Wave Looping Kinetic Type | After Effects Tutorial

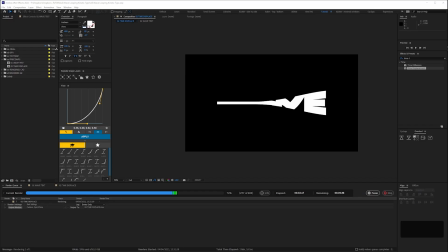(4:08)
You know what to do. I've got loads more tutorials planned. Okay, let's finish this off. Oh, another hot tip.
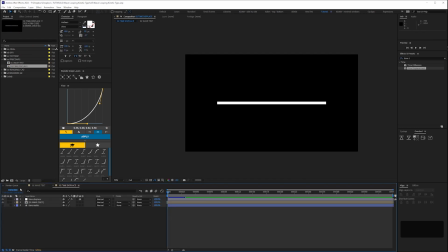(4:15)
I always save my project with a live render queue, meaning I always save before I render and then revert when it's finished.
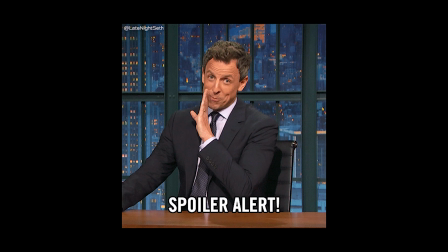(4:20)
That way, if you need to make changes to that render down the line, spoiler alert, we will, you don't have to faff around re-adding it to your render queue.
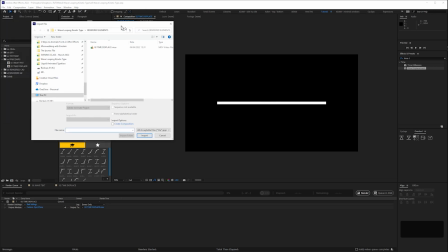(4:26)
Anyway, with that done, we'll import our ProRes render of the wave type.
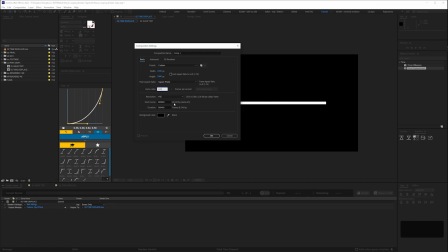(4:29)
We'll create a new comp for our final sequence, set the frame rate to 24 frames a second, and check that we're on classic 3D. Then name our sequence Wave Looping Kinetic Type. If you're anal like me, tidy your project.
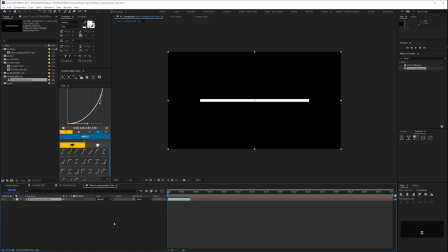(4:42)
Then drop your pre-render into your new master comp. Set the end of the work area by using the shortcut N. Then preview to check your render.
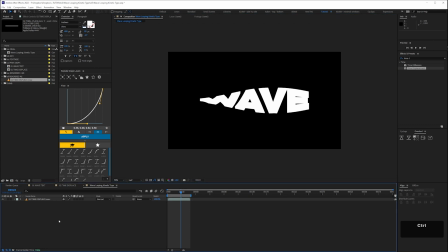(4:50)
I'm just dropping the comp resolution to half so I can preview things quicker. Here I'm going to import a random image I found where I'm going to steal the colours.
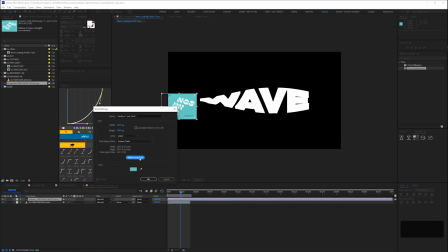(4:59)
Create a new solid with whatever color you want. Then call it BG for background.
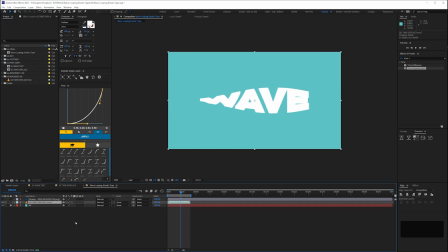(5:04)
I'm going to lock it so I don't accidentally move it. Next, select your wave type and hit Ctrl+Alt+T to enable time remapping. We want it to loop, so we'll add an expression. Alt-click on the time remap stopwatch.
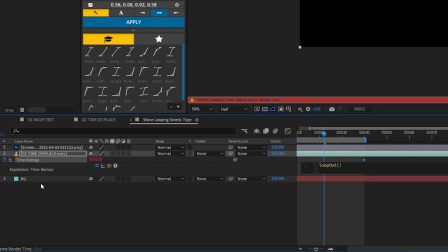(5:17)
Then enter this loop out cycle expression.
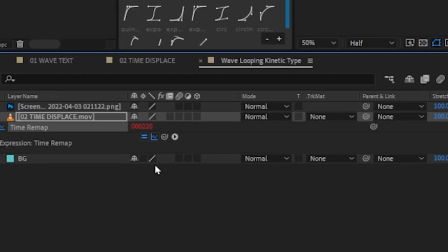(5:23)
If we enable show post expression graph, we can then see how that looping will work in our graph editor.
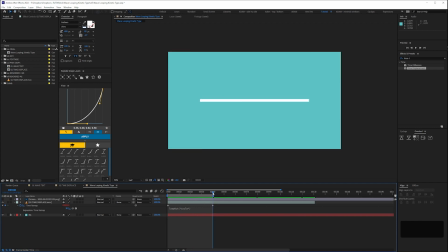(5:29)
Next, so we can easily check our animation loops, I'm going to add a marker to the type layer by selecting it and hitting the asterisk key on the number keypad. Then add timeline markers by dragging them in from the right here.
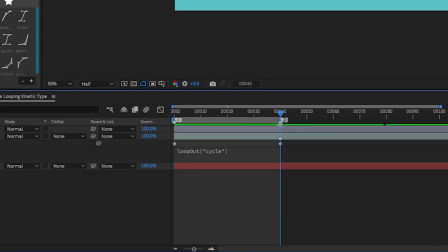(5:42)
Placing them exactly where my loop keyframes are, and I now have a 1 for the start and 2 for the end.
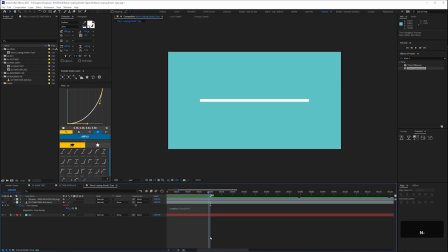(5:47)
Then I'm setting the end of my work area to be the last frame before that end keyframe. That way we should get a seamless loop with no doubled up frames. We want to use the number keys on our keyboard to toggle between our loop points, so we can check that our animation loops seamlessly.
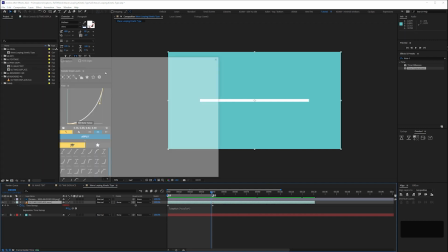(6:01)
To do that, we need to go to Edit, Preferences, 3D, and then make sure that this top checkbox isn't checked.
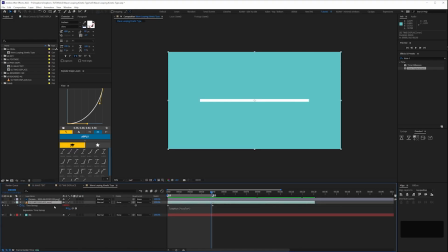(6:07)
Next, we'll duplicate our layers. To spread them out evenly, first I'll use the shortcut apostrophe key to turn on title safe. Then duplicate the type layer and move the top one to near the top and the bottom one down.
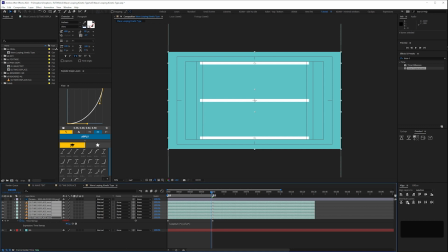(6:21)
Then to evenly distribute, select all of them and hit the distribute layers vertically button in our align panel.
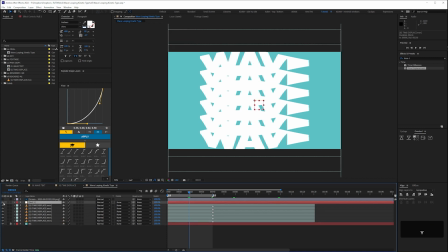(6:29)
They're a bit big in frame, so I'll add a null, parent all the layers to that null, then scale it down.
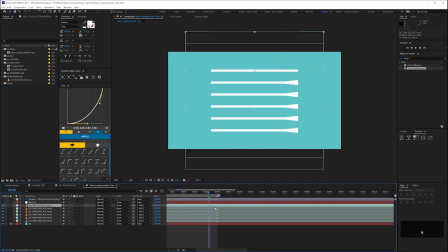(6:37)
Now all that's left to do is stagger them in the timeline so the wave effect travels from top to bottom.
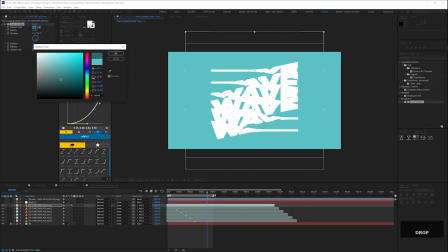(6:43)
Then add a drop shadow to give the text some depth.
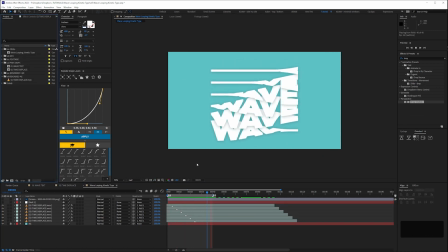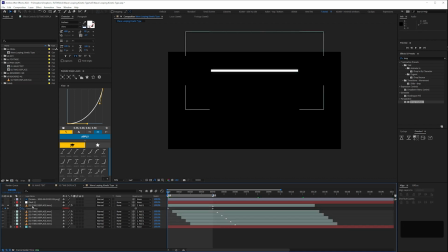(6:51)
And finally adjust the time remapping in the graph editor.
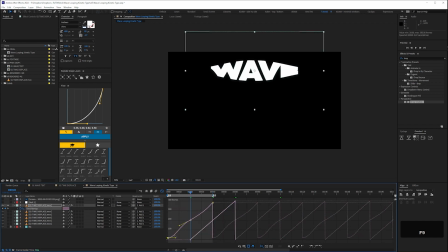(6:57)
I'm just tweaking the curves here so the wave text hangs for a little bit longer in the middle. Timing tweaks like this are a lot easier to do when the asset's pre-rendered.
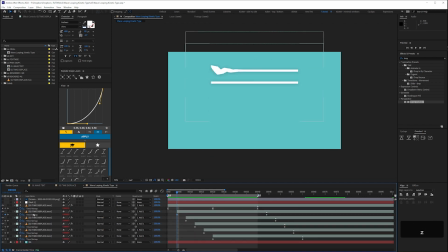(7:05)
And you can also see the benefit of using the looping expression, as you only have to change one set of keyframes, then copy and paste those keyframes onto the other layers.
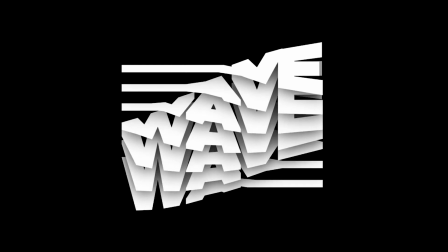(7:15)
And we end up with this. A student asked me how this was done, so this tutorial is me just offering up one way. Sorry I can't credit whoever did it, as I don't know. If anyone does, please do shout out in the comments.
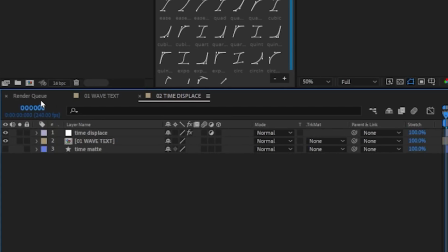(7:28)
Anyway, remember earlier on when I said it's good practice to save a live render queue?
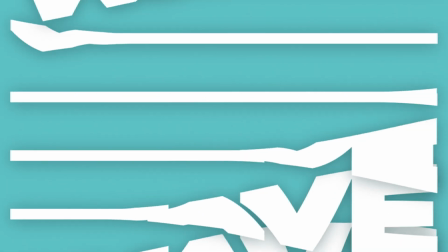(7:31)
Taking another look at this, I thought the letters would look good with a little bit more depth, and since the text is 3D, that's easy to do.
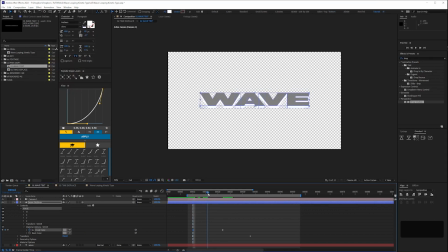(7:37)
So I went back to the 01 wave text comp and added a front and back color and keyframed it from black to white as the text rotated.
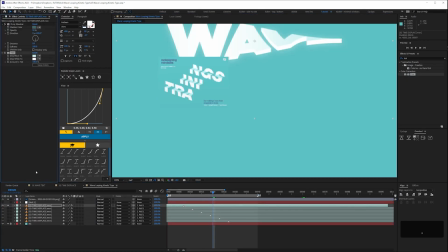(7:44)
Then I re-rendered it. Live render queue! Then added a tint effect and adjusted the drop shadow slightly in the final comp.
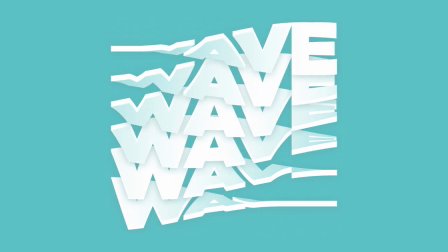(7:52)
And that really is it. If you want to see the full unedited process for this animation, please check out the video in the link below and grab the free project file for this, which is on my Gumroad.
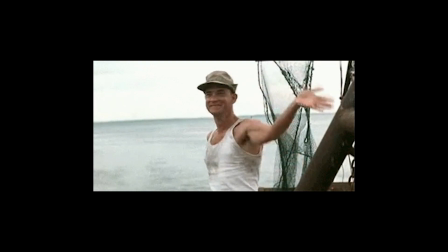(8:00)
Thanks for watching. See you again soon.